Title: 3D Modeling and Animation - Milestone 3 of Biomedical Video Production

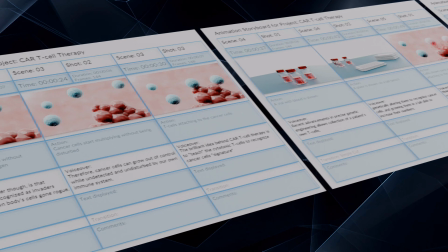[0:19]
In the previous video, we described the process of building a storyboard,
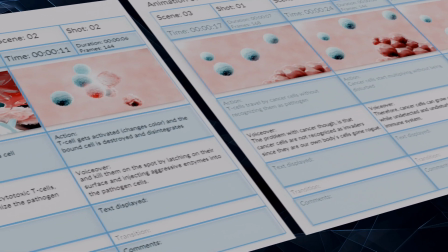[0:23]
which now brings us to the next milestone in the video production process: 3D modeling and animation.
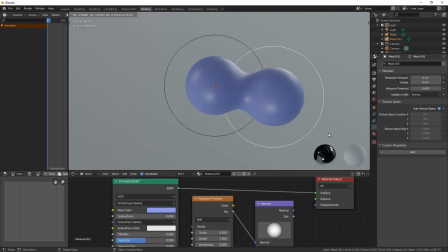[0:29]
3D modeling of the microscopic world starts with basic shapes, which are then modified to resemble organic forms and structures.
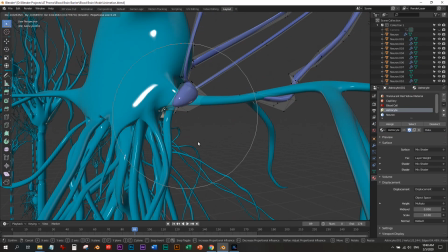[0:39]
We often use microscopy images as a reference to create cells or tissues with scientific accuracy.
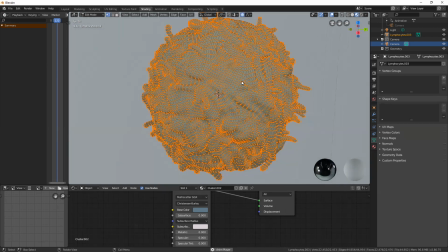[0:45]
When we travel down to the molecular world, a lot of details are added to depict a physiological process or a drug's mechanism of action.
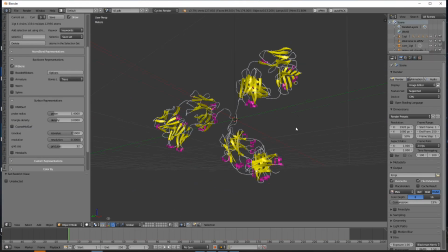[0:54]
We use scientific databases to create proteins and other structures like nucleic acids or small molecules.
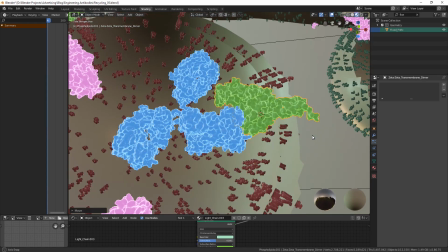[1:03]
Creating an accurate molecular world requires research about the elements taking part in the story,
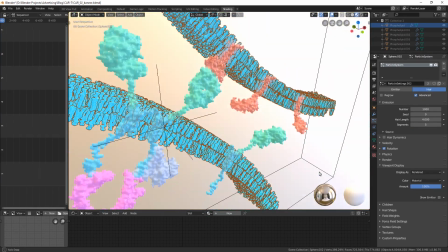[1:08]
as often the proteins have a specific location within cells and bind to the other molecules in a very precise way.
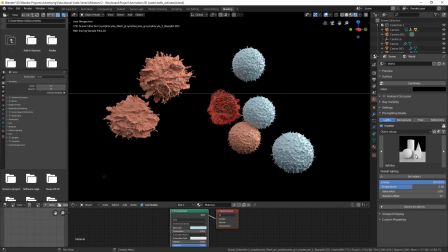[1:17]
Once all the key players are in the scene, we set up virtual lights to make the elements clearly visible and to focus the viewer's attention on the main characters.
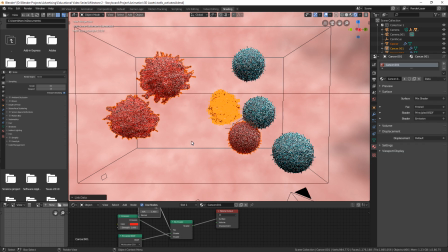[1:27]
Next, we color and texture the objects according to previously prepared mood boards.
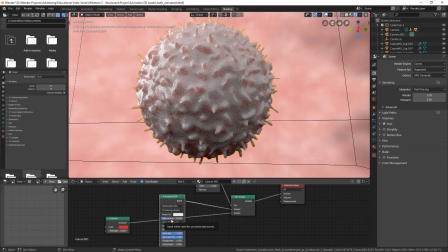[1:32]
Using our software, we can precisely control the model's features like reflections, transparency, and glow, which all help to tell the story in a visually appealing way.
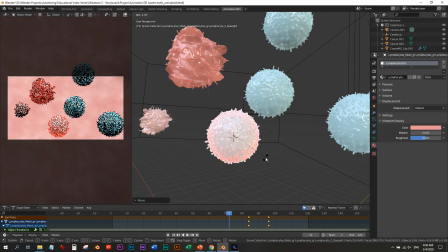[1:45]
Once we have completed the object's coloring and the scene lighting, we then proceed to animate the elements, based on the description and timing in the storyboard.
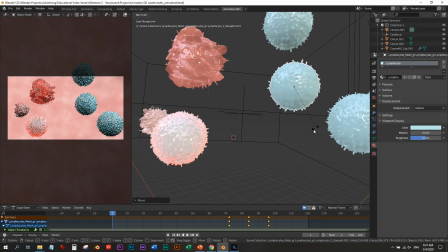[1:54]
Each element is animated by moving it in a virtual space and by keyframing every position.
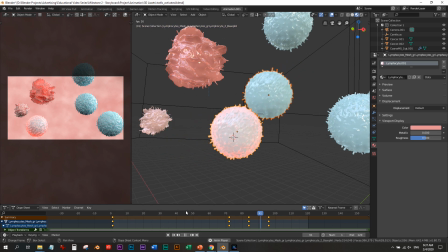[2:00]
We first animate the main elements, which are the focal point of the story,
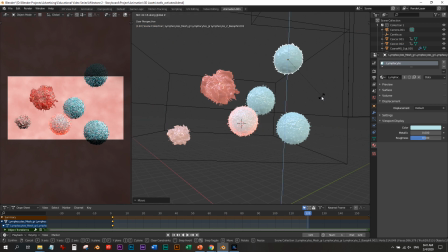[2:04]
then other objects in the background to make the scene look more realistic and bring the whole environment to life.
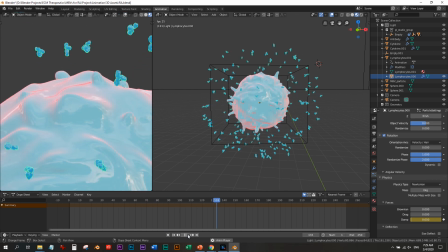[2:11]
To animate very complex scenes, or when using a large number of objects, we use AI-based automated elements called particles.
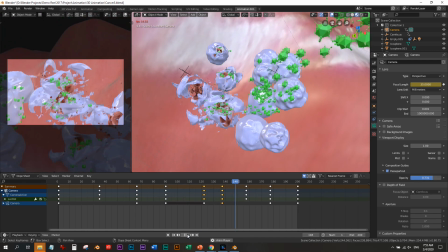[2:19]
These can be animated autonomously, given just the starting point and the target for their movement.
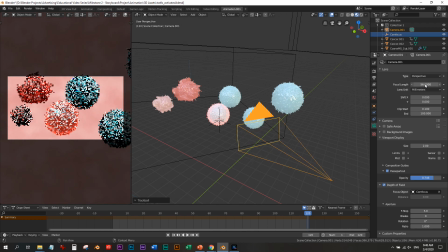[2:25]
The camera in the scene is used to create a focal point of the story by panning and zooming in onto key elements and utilizing depth of field,
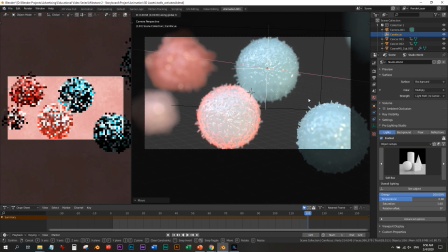[2:34]
which focuses on the key players, leaving the background elements blurred. This also creates the illusion of being immersed in a microscopic environment.
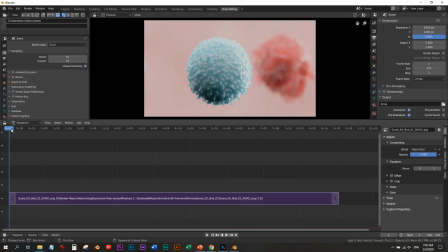[2:44]
Once the animation of each scene is completed, we create the preview frames for each scene, which are combined into video snippets. We then proceed to the next step: video sequence editing. Stay tuned for the next milestone video.